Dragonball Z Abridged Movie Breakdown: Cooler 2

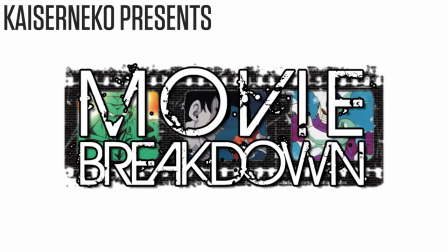[0:11]
Hey there folks, I'm Kaiserneko, and this is the first movie breakdown.
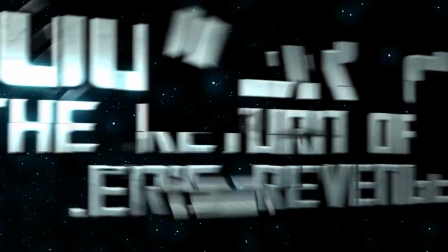[0:17]
And for our first, we have Cooler 2, Return of Cooler's Revenge, The Reckoning.
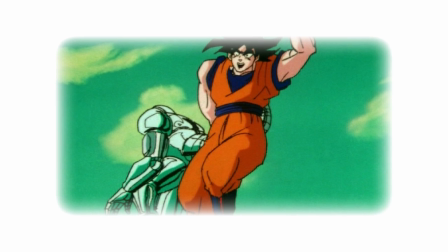[0:23]
Now to start off, this movie. This movie. This movie.
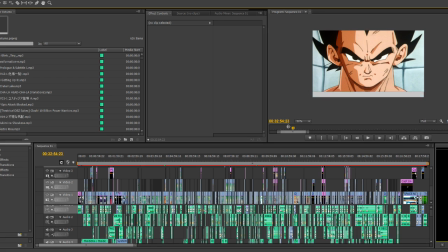[0:29]
This movie. Alright, now let's take a look at that timeline. Now to no one's surprise, this son of a bitch is huge.
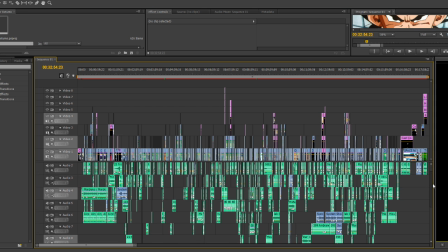[0:37]
The real kicker here though is the audio. A lot going on down there.
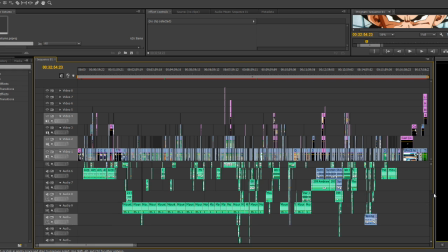[0:41]
I'm willing to admit that sound effect and music selection, as well as balancing and placement,
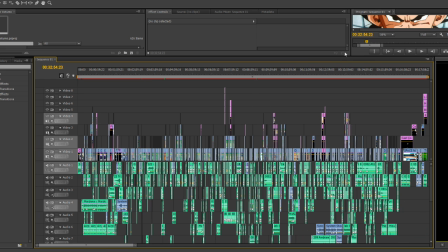[0:46]
are at least as time-consuming and important to the process as the visual editing is. Speaking of the visual editing though, let's talk about the opening title card.
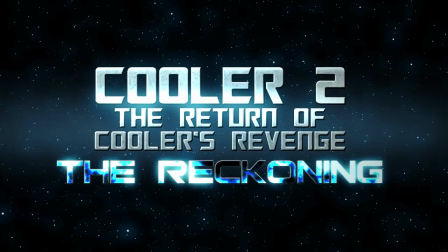[0:56]
I cheated. I did not make this card. At least, I did not construct it from the ground up.
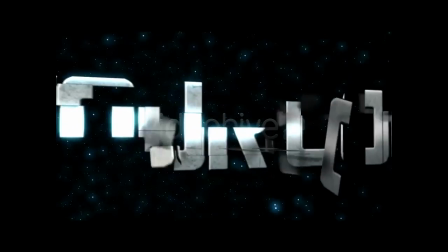[1:02]
I used a template from VideoHive called Logo Transforming in After Effects. I did some extra visual alteration, but I can't largely take credit for it.
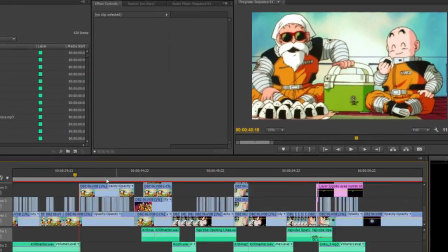[1:12]
As for what I can take credit for, let's start with covering the different moving eye shots, as there's a pretty decent amount in this one.
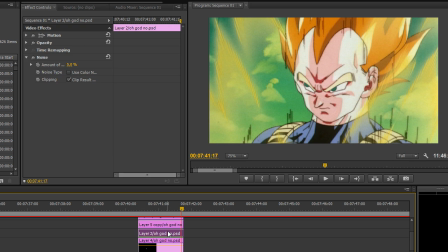[1:18]
This one here with Krillin, this shot here with Vegeta made up of 7 to 8 different layers,
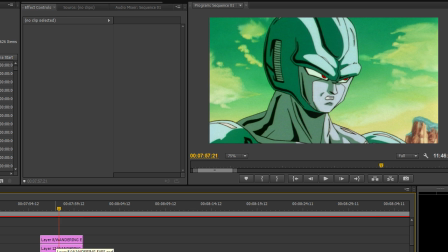[1:24]
this shot here of Cooler, and this one with Goku near the end.
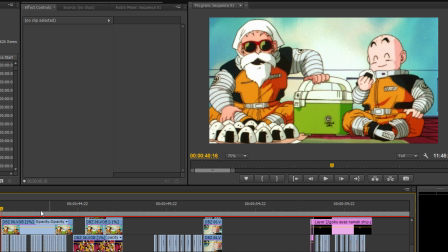[1:28]
Sometimes I really just don't have as much freedom as I want with the footage, and I need to indicate a change in expression or even the most minute action to accentuate the comedy.
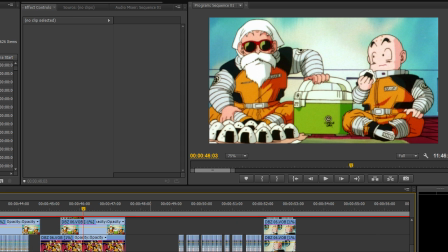[1:36]
It's a simple and cheap trick, but it can be effective when used correctly.
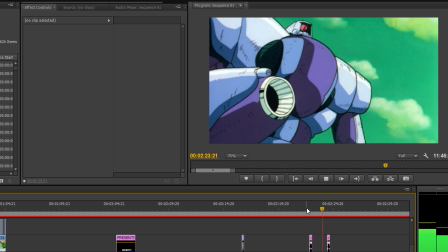[1:40]
On the subject of reoccurring effects, the flashing eyes on each of the robots is nothing but a small, blurred, circular red graphic.
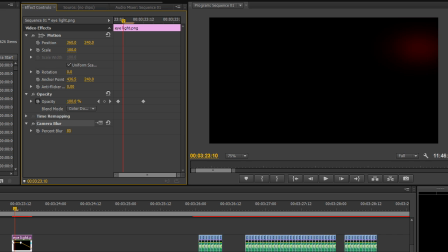[1:48]
I would resize it, blur it as necessary, and use the color dodge overlay.
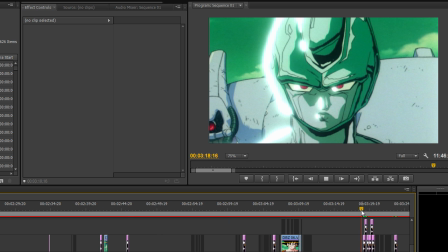[1:52]
I use this effect to give the robots, or as we call them, cycloids, some more personality for whenever they spoke, and to signify which was talking.
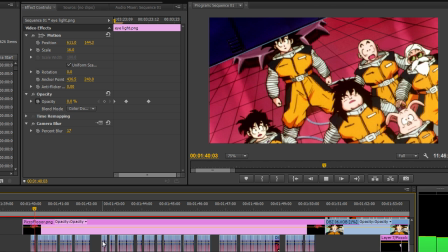[2:00]
This one is my favorite. Now that we've gotten the reoccurring edits out of the way, we'll start with the edits in order. Firstly, see the shot here? Well, look again. That's right, I needed Piccolo out of this shot.
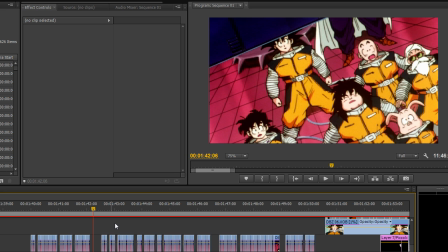[2:13]
So I redrew the background, did a little bit of copying and pasting, and there you have it.
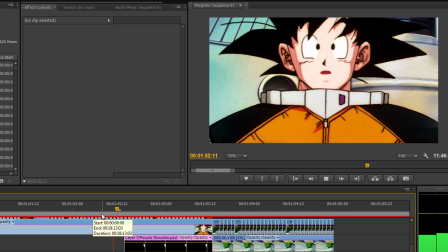[2:18]
Same with this shot of Piccolo walking up behind Goku here.
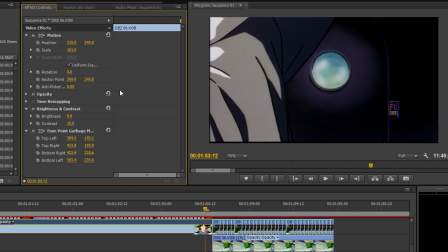[2:23]
Also, did you know that it's implied that Piccolo was already fused with Kami in this film?
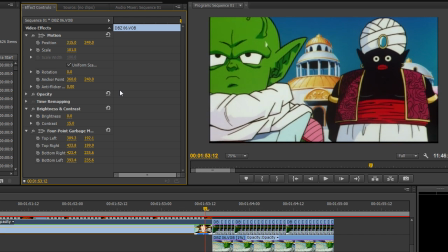[2:28]
Furthermore, there's a heavy implication that Dende is already Guardian of the Earth,
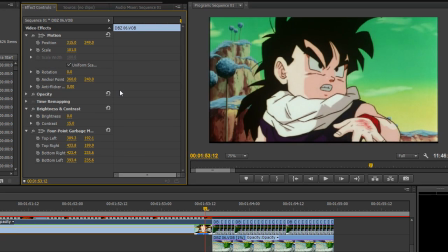[2:32]
but Gohan isn't a Super Saiyan for 2 more films, and Piccolo gets his ass handed to him by a single Cooler bot.
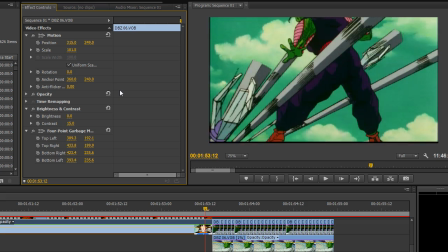[2:39]
Which also begs the question, why didn't Piccolo fight Cooler? He's stronger than Goku right now!
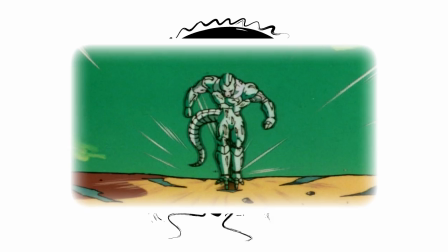[2:45]
This movie.
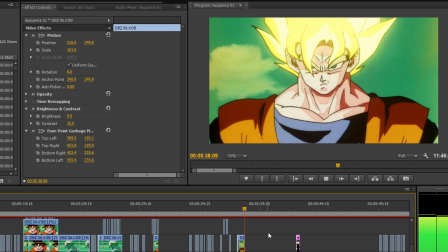[2:46]
Continuing on, due to the process of how we wanted to tell the events in this film, along with pacing issues, we had to show Goku turning Super Saiyan.
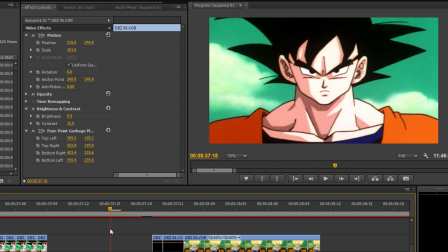[2:54]
However, the movie proper does not give us an actual transformation shot.
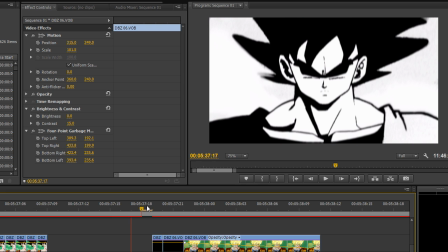[2:58]
So I pulled the trick I've used before and essentially made one via some minor visual alterations to existing shots.
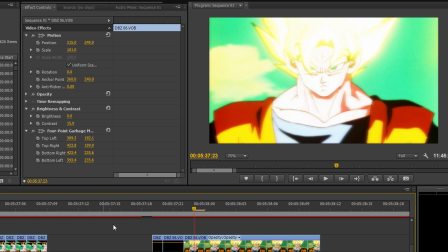[3:05]
Fun times! You know the sound effects here, by the way?
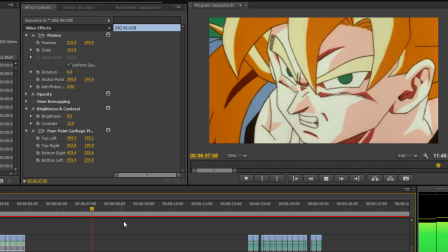[3:12]
Those are the Sentry sound effects from StarCraft 2, slowed down 15%.
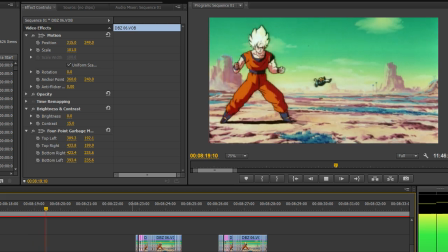[3:17]
Now, let's take a look at a small edit that people are probably going to really easily miss. See this shot of Vegeta being knocked back here the first time? Goku's position is standing up before he switches to his fighting pose.
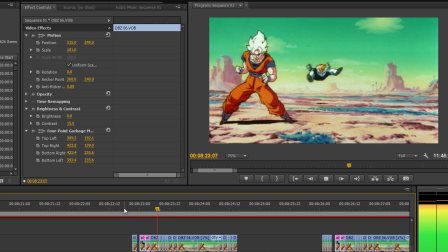[3:29]
But in every subsequent shot, he's in his fighting pose as Vegeta is being knocked back.
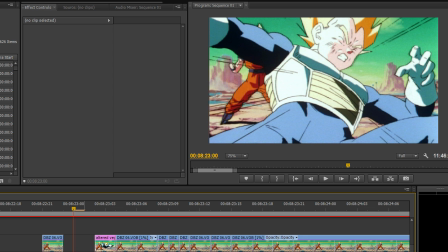[3:34]
To do this, I took the shot of Goku and cut it into place here, added some motion lines, and saved them as individual frames.
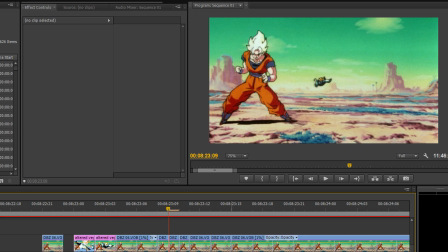[3:42]
I then just posted Goku where he needed to be for every other necessary frame.
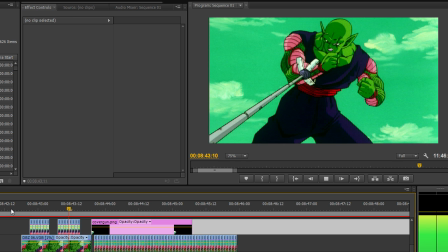[3:46]
The next edit was made on the behest of Lani.
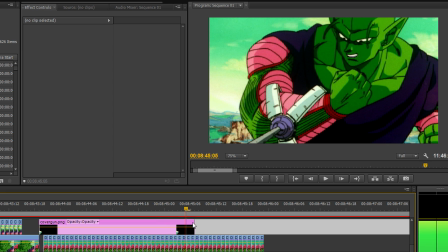[3:49]
I wasn't sure if I'd be able to do it, but lo and behold, in this shot of Piccolo here, I needed to have the gun slide into frame.
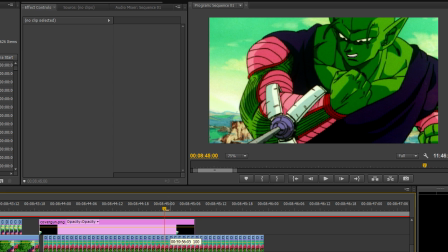[3:56]
You see, there was never a frame without the gun in the original. So I essentially had to make one using a piece of background from another shot. A wonder. The next edit actually carries over for several shots.
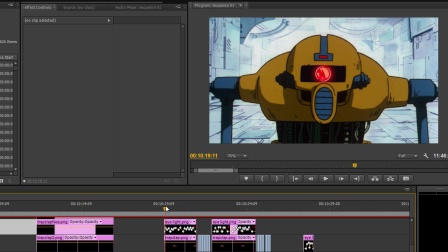[4:09]
See this little dude right here? We call him DVED. It stands for Dynamically Voiced Evisceration Droid.